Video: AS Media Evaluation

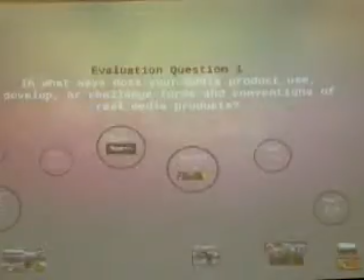2s
Evaluation question 1. In what ways does your media product use, develop or challenge forms and conventions of real media products?
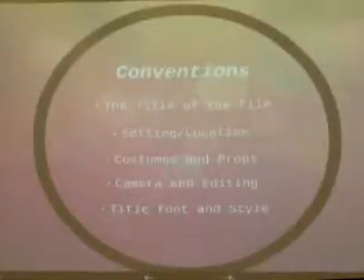14s
In film production, the normal conventions used are the title of the film, setting and location, costumes and props, camera and editing, and title, font and style. These conventions are used to set up characters, the story and the genre.
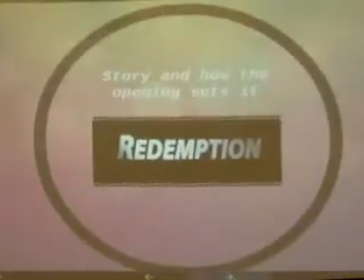30s
Story and how the opening sets it. Our film is called Redemption and is an action film, similar to other films such as Taken and Mission Impossible.
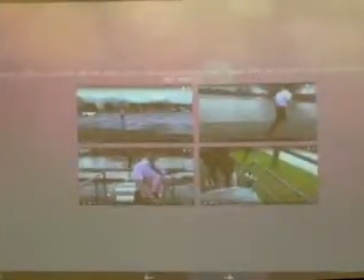39s
The main character is on the run from two thugs who are after him due to an unfortunate event that landed him on the hit list of a notorious mob boss.
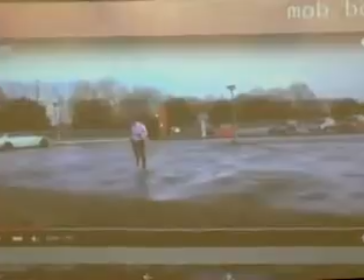48s
We wanted to make it clear that he was on the run, so we made him constantly in shot and running in most of them.
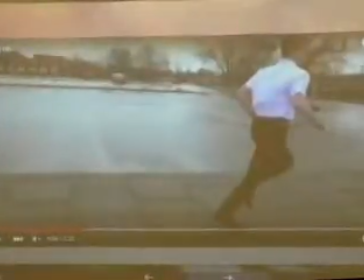54s
We also tried to make the difference between him and his pursuers clearly noticeable, so it was clear that he wasn't with them.
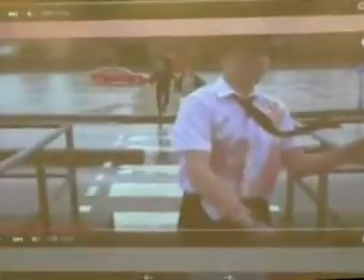62s
The main character is covered in blood, wearing a tie, and has a white shirt on, whereas the two men chasing him are wearing black Converse and black jackets.
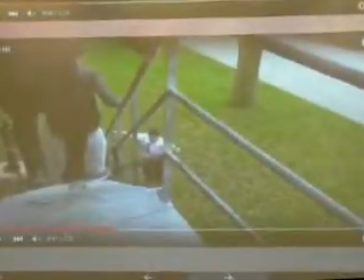71s
We also made sure to keep a distinguishable distance between the main character and the thugs to clearly show they were separate and against each other.
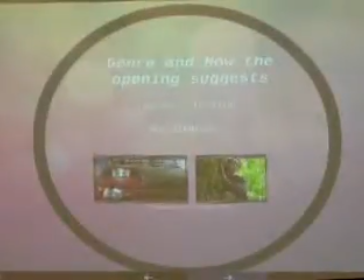83s
Genre and how the opening suggests it. Our film is an action film with the subgenre being thriller. We wanted to show this clearly throughout the opening, which we did, mainly with the use of sound being diegetic and non-diegetic. Our use of non-diegetic background music set the mood and added a sense of tension to all the scenes.
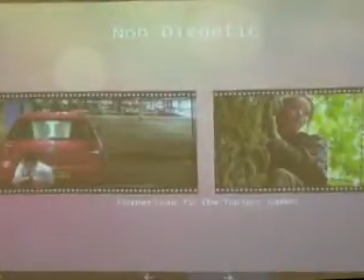102s
It worked especially well on the scene where the main character was hidden behind a car, as it left the audience constantly wondering whether or not he would be found.
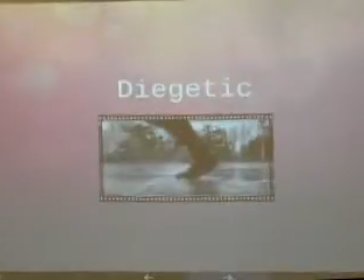110s
The use of diegetic sounds such as footsteps being heard throughout the majority of the opening also added tension and thrill built up through the opening, as it created a quick pace and meant the protagonist could be caught at any time. The fast pacing of our opening had a similar effect and added a sense of action to the opening.
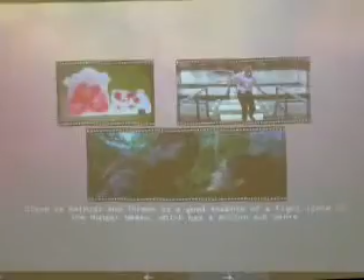130s
We also used blood, similar to a lot of action films which incorporate fight scenes, the Hunger Games being a good example. We don't show this fight in our opening, but it is something we can refer to and show later on in the film.
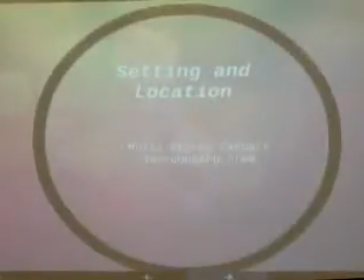145s
Setting and location. We knew for an action film that we wanted our location to be somewhere with a lot of layers, where anything could happen at any given time, as most action/thriller films tend to have quite structured settings that could potentially cause harm to the main characters due to large layouts.
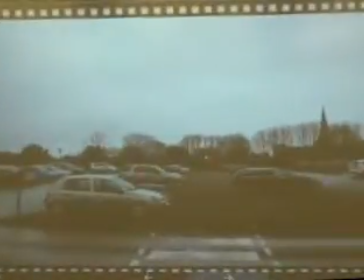164s
A multi-story car park was perfect for this, as it was out in the opening, meaning in the world of the film, the antagonist could easily put random members of the public in danger, similar to films such as Spectre,
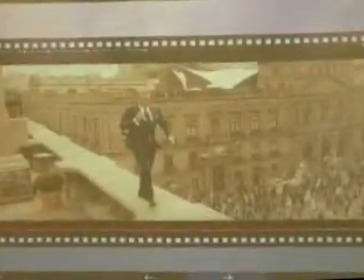176s
where huge explosions could happen at any time.
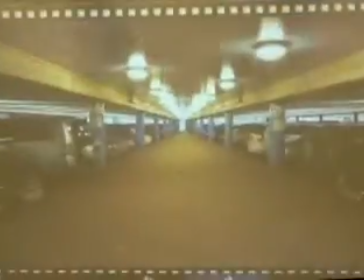179s
However, a multi-story car park also has quieter, darker areas, which was great for setting the mood and adding mystery to our film. The layout of the car park was simple, with 3 floors, but the concrete columns,
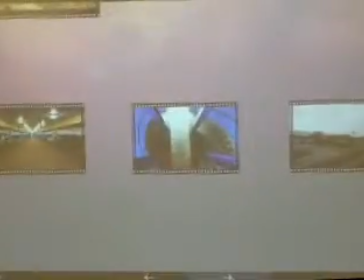192s
winding staircases, and sheer size of the area added to the action. We also filmed on a day when it had rained, so the sky was grey and the ground was wet. This not only made the sound of the footsteps more prominent, but also set the mood for the scene.
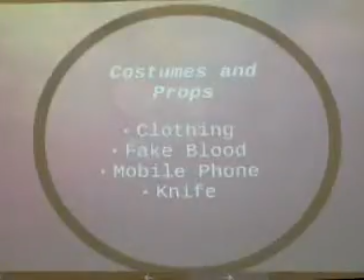208s
Costumes and props. Costumes and props were very important with setting the scene and mood of the film. If all the characters had been wearing brightly coloured clothes, the mood would have completely changed and the sense of action would have been lost.
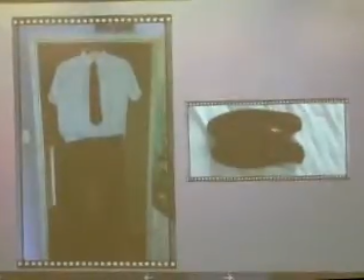221s
We had the main character wear a tie, a white blood-stained shirt and black trousers with black shoes, as this was something that is constantly used in action films to make the main character seem suave and smart.
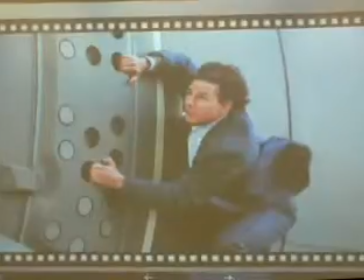234s
Examples of this can be seen in films such as Mission Impossible Rogue Nation and once again Spectre. In action films such as these, the protagonists are often seen wearing suits, and as the scenes pass by,
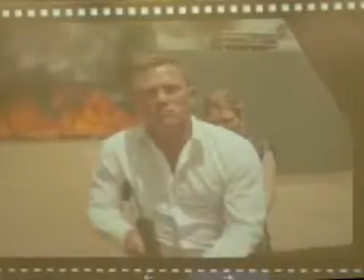246s
the suits become more and more worn out, with buttons becoming undone and shirts becoming untucked.
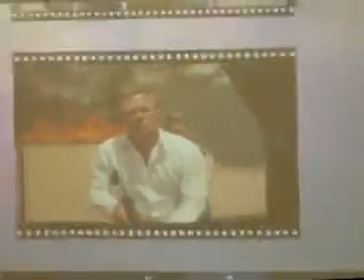251s
We try to incorporate this into our opening. Our main character is in a relatively smart attire,
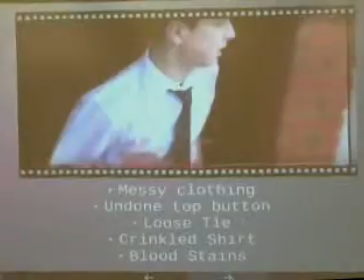259s
but we made it scruffy by undoing his top buttons, making his tie loose, and having parts of his shirt untucked. This was done in order to make it seem like he had been on the run for a while. We also had the use of props such as the knife and the fake blood to not only
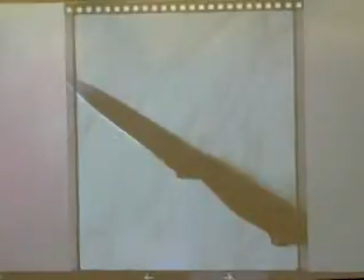276s
add action but thrill and mystery as to what had occurred beforehand to cause this opening scene to happen.
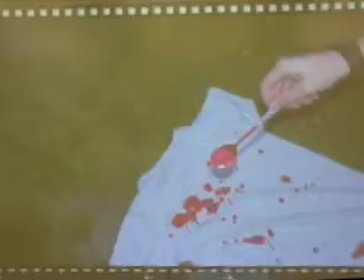284s
This is similar to films such as Deadpool, which use flashbacks to build the story and character. These props allow us to have something we could possibly flash back on throughout the film.
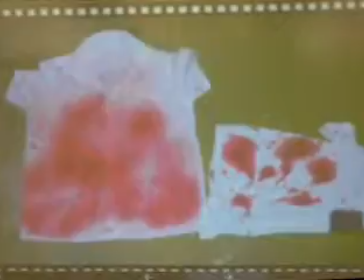294s
The props were simple, as we wanted to keep the realism in our opening.
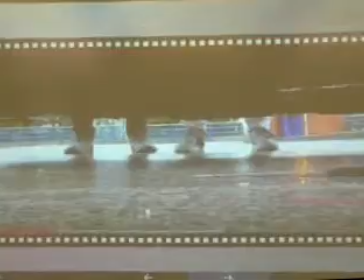299s
A lot of action films that incorporate guns involved spies or secret government agencies. As our film focuses on thugs and gangs, we used a knife and blood to make it seem more realistic, as many gangs nowadays use knives.
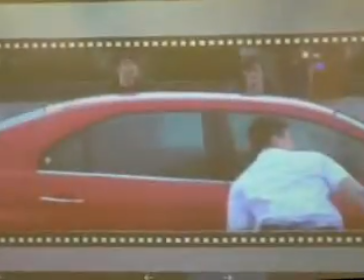312s
The other characters in the opening were the two thugs that were chasing the main character.
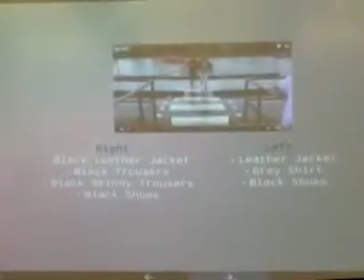318s
We made them seem like antagonists with the use of dark colours and leather jackets. In many action films, the more violent and thug-like characters often wear leather/black jackets to make them seem intimidating.
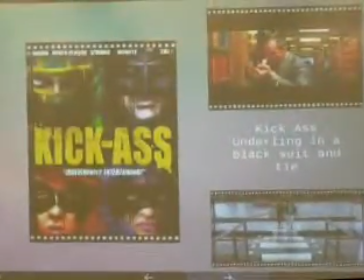332s
In films such as Kick-Ass, the mafia underlings are all seen to be wearing black suits. We chose more casual black clothing for our opening, however, as we wanted to make the connotations of the characters show them as underlings or hitmen, as opposed to higher people in charge.
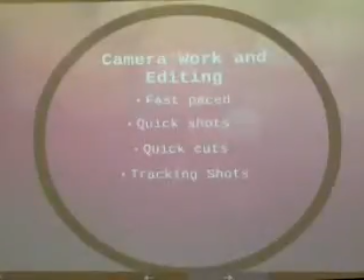353s
Camera work and editing. The main factor we took into consideration when working with the camera and whilst we edited was that each shot needed to be fast-paced in order to keep the pace of the film going.
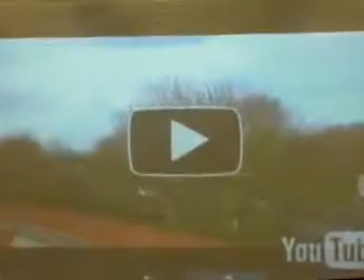367s
We started with a long shot of the surrounding area to show how calm it was. This contrasted the next shot, which cut to the protagonist running through a puddle.
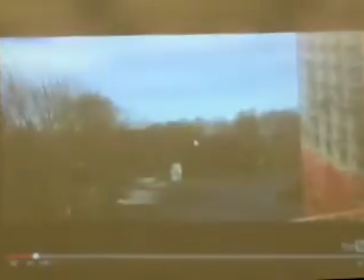386s
This was a long angle shot, which we used in order to increase the sound of the splash and quickly change the pacing of the opening.
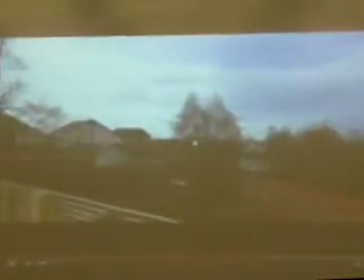394s
If the shot had been further away, the impact of the foot smacking into the puddle wouldn't have been as effective.
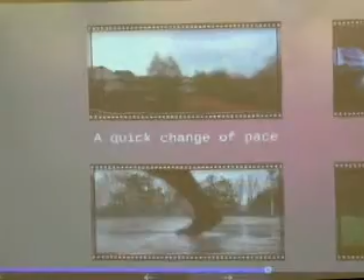402s
A good film to compare this to is the Hunger Games scene where Katniss destroys the supplies.
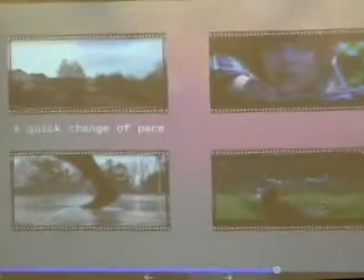408s
The scene is
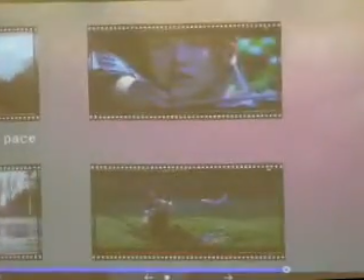steady, focused and calm, which can be compared to our initial shot. This quickly changes due to an explosion, which can be compared to our establishing shot,
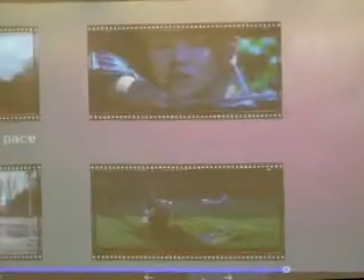425s
as the changes in mood are very quick and apparent.
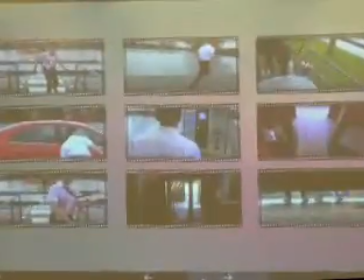430s
A difference, however, is that the Hunger Games scene starts with close-ups and ends with long shots, whereas ours does the opposite. We thought going from a long shot to a closer-up shot had a bigger impact, hence why we did it.
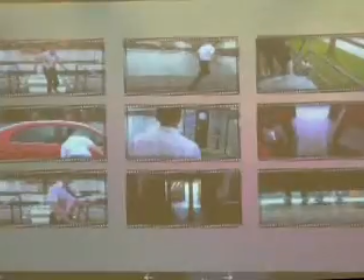444s
Throughout the rest of the opening, we used medium close-ups, tracking shots, and match-on action to keep the fast pace of the film. This keeps everyone in shot without ever showing their faces in great detail and keeping the distance between the characters easily distinguishable.
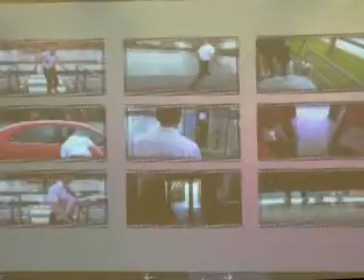460s
As we never see the two antagonists' faces in great detail, the sense of danger is increased as you never know who they are, meaning they could show up suddenly and cause trouble. The use of tracking shots allowed us to make it clear that the characters are running,
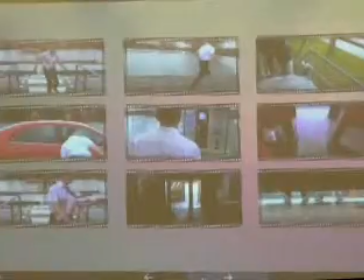475s
as well as following the conventions of many action films that use tracking shots to keep the scene moving.
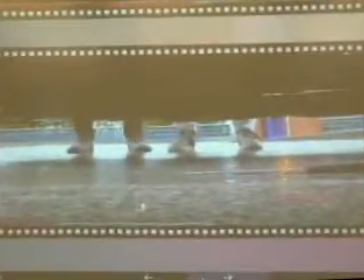481s
A close-up of the knife dropping on the floor helps to reinforce the subgenre of thriller, as it shows two sets of feet behind the car. We don't know who these feet belong to, so the audience begins to question what is about to happen.